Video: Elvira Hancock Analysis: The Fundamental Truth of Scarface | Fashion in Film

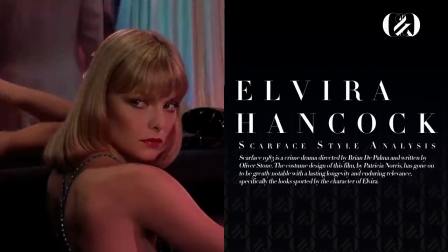Scarface 1983 is a crime drama directed by Brian De Palma and written by Oliver Stone.
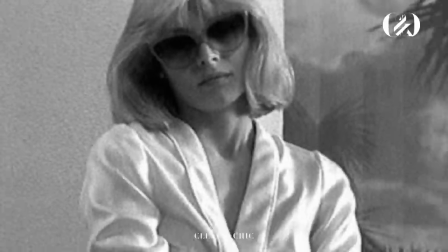The costume design of this film, by Patricia Norris, has gone on to be greatly notable with a lasting longevity and enduring relevance,
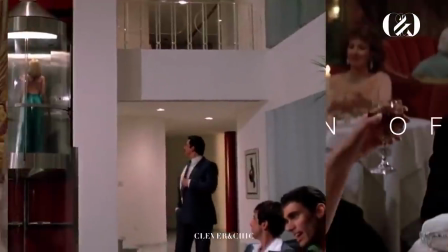specifically the looks sported by the character of Elvira.
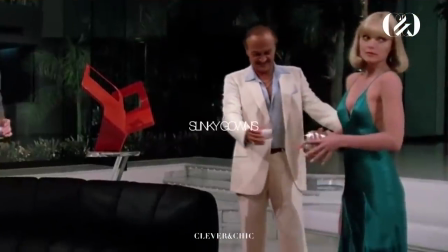From strong suiting to slinky gowns, the character is the epitome of disco chic glamour, holding a radiance beyond her time.
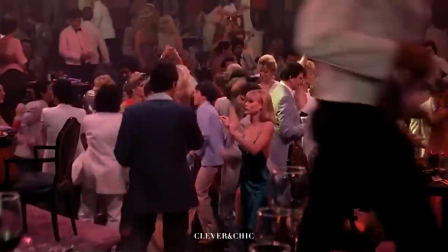She stands out from the others with her looks, from the beauty practices of makeup and hair to signatures of style that make up her ensembles.
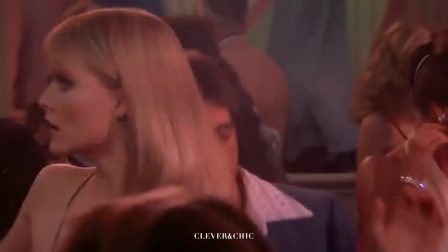The combination of modernity and the spirit of the past breathes life into the timeless appeal.
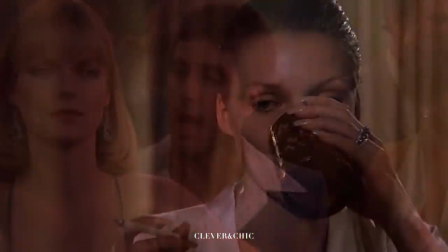Shining through an ice-cold exterior that hides a broken, afflicted woman.
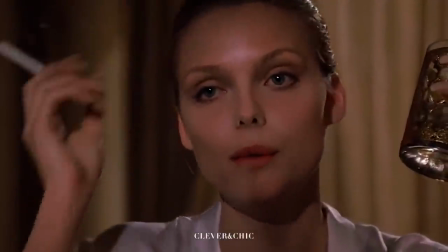Elvira Hancock, as a character, falls under the Ice Queen trope.
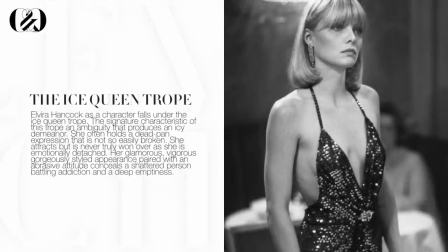The signature characteristic of this trope is an ambiguity that produces an icy demeanor. She often holds a deadpan expression that is not so easily broken.
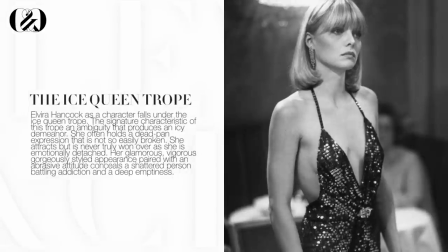She attracts but is never truly won over, as she is emotionally detached. Her glamorous, vigorous, gorgeously styled appearance paired with an abrasive attitude conceals a shattered person battling addiction and a deep emptiness.
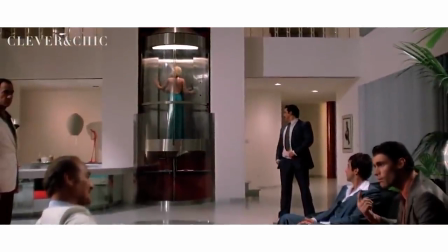In Elvira's first appearance, she enters the room in an open back dress with a rhinestone embroidered plunging neckline and thigh-high slit.
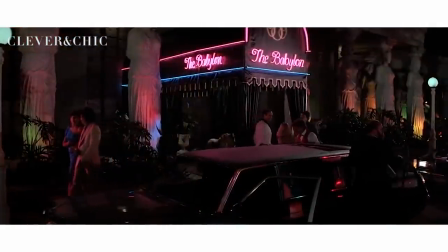Despite her sultry styling, she has a classic and youthful haircut that gives her a slight essence of innocence and individuality,
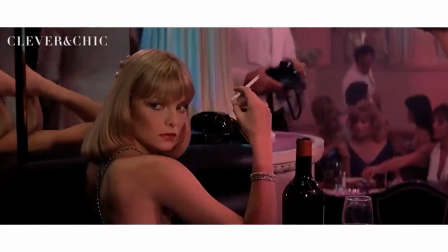rather than the appearance of a quintessential blonde bombshell.
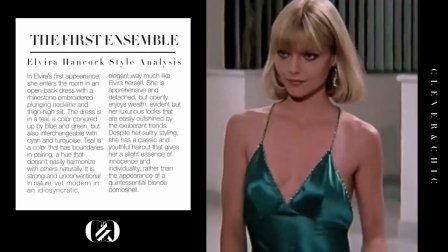The dress is in a teal, a color conjured up by blue and green, but also interchangeable with cyan and turquoise. Teal is a color that has boundaries in pairing, a hue that doesn't easily harmonize with others naturally.
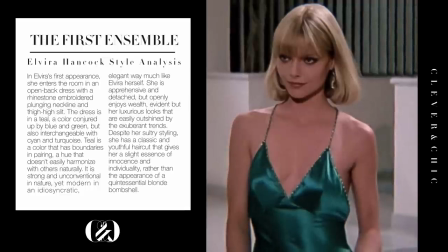It is strong and unconventional in nature, yet modern in an idiosyncratic, elegant way, much like Elvira herself.
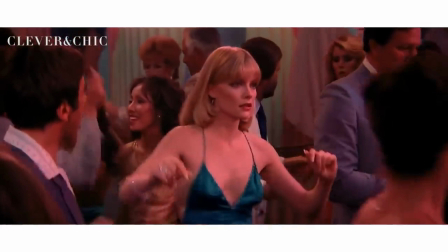She is apprehensive and detached, but openly enjoys wealth,
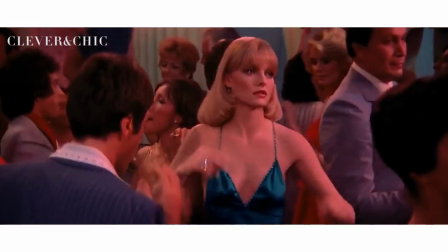evident by her luxurious looks that are easily outshined by the exuberant trends.
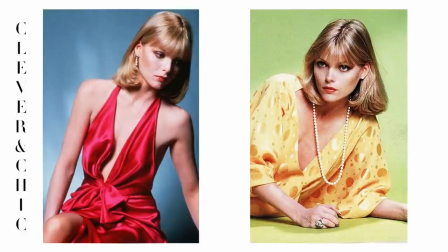In a time of excess and abundance, Elvira's look is reminiscent of the 70s more so than the 80s,
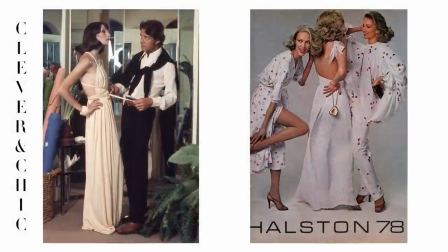specifically caring about the spirit of the fashion house, Halston.
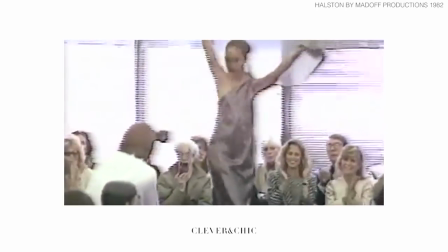His creative vision was one of beauty and splendor, possessing vibrancy through a unique take on tailoring, making the most of minimalist lines. Elvira is also one to lean on the side of minimalism,
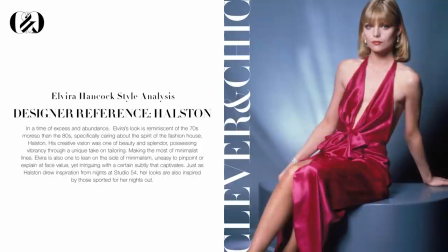uneasy to pinpoint or explain at face value, yet intriguing with a certain subtlety that captivates. Just as Halston drew inspiration from nights at Studio 54, her looks is also inspired by those sported for her nights out.
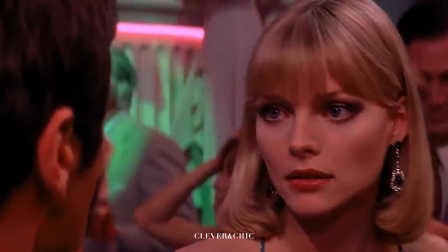Don't call me baby, I'm not your baby.
Elvira's nights out, though, are not so glamorous and always the same time and time again.
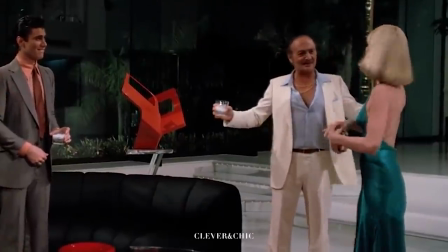Where are we having dinner? I thought we'd go to the Babylon Club. Again.
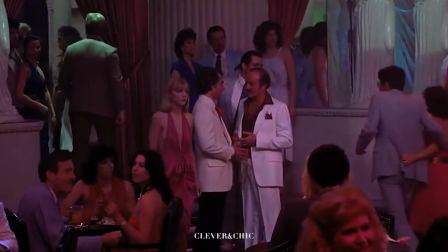Her ensembles mirror this. The backless halter in lavish silks and pure satins are a staple in her wardrobe,
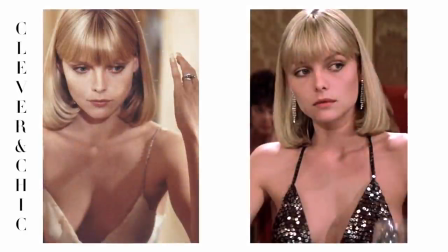accenting her looks with smaller adornments such as a single diamond ring, bracelet, and her go-to drop earrings.
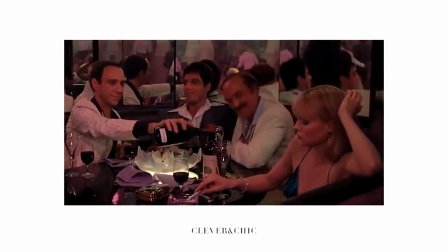Feeling trapped without escape, she practically relives the same sorts of days over and over until Tony comes into her life.
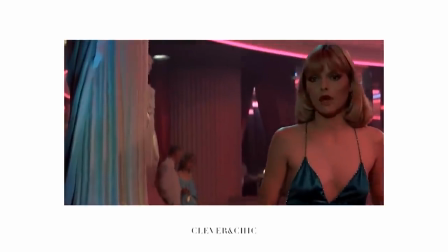Elvira makes it abundantly clear that she goes along with Tony rather than feeling strongly for him, but does have moments where her icy exterior melts.
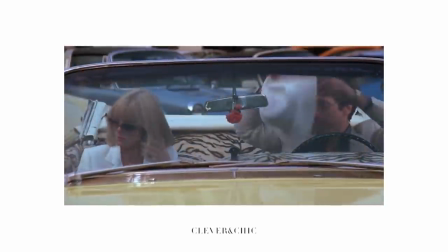For instance, when she rejects him and he playfully tries on her hat.
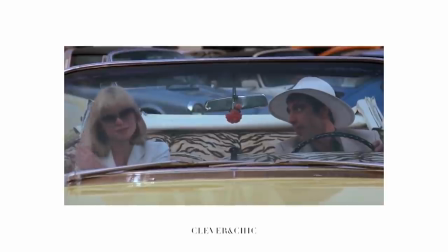Even when laughing, she attempts to regain her composure and concentrates on her looks.
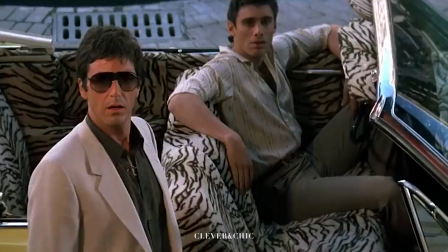Her self-confinement and rejection of present life are evident in her sharply tailored stark suit.
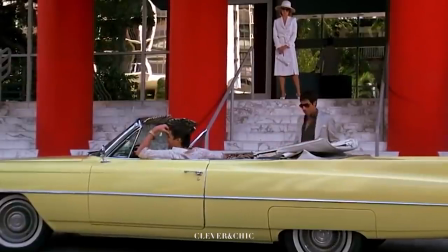She is dressed in pure white, the absence of color, from head to toe.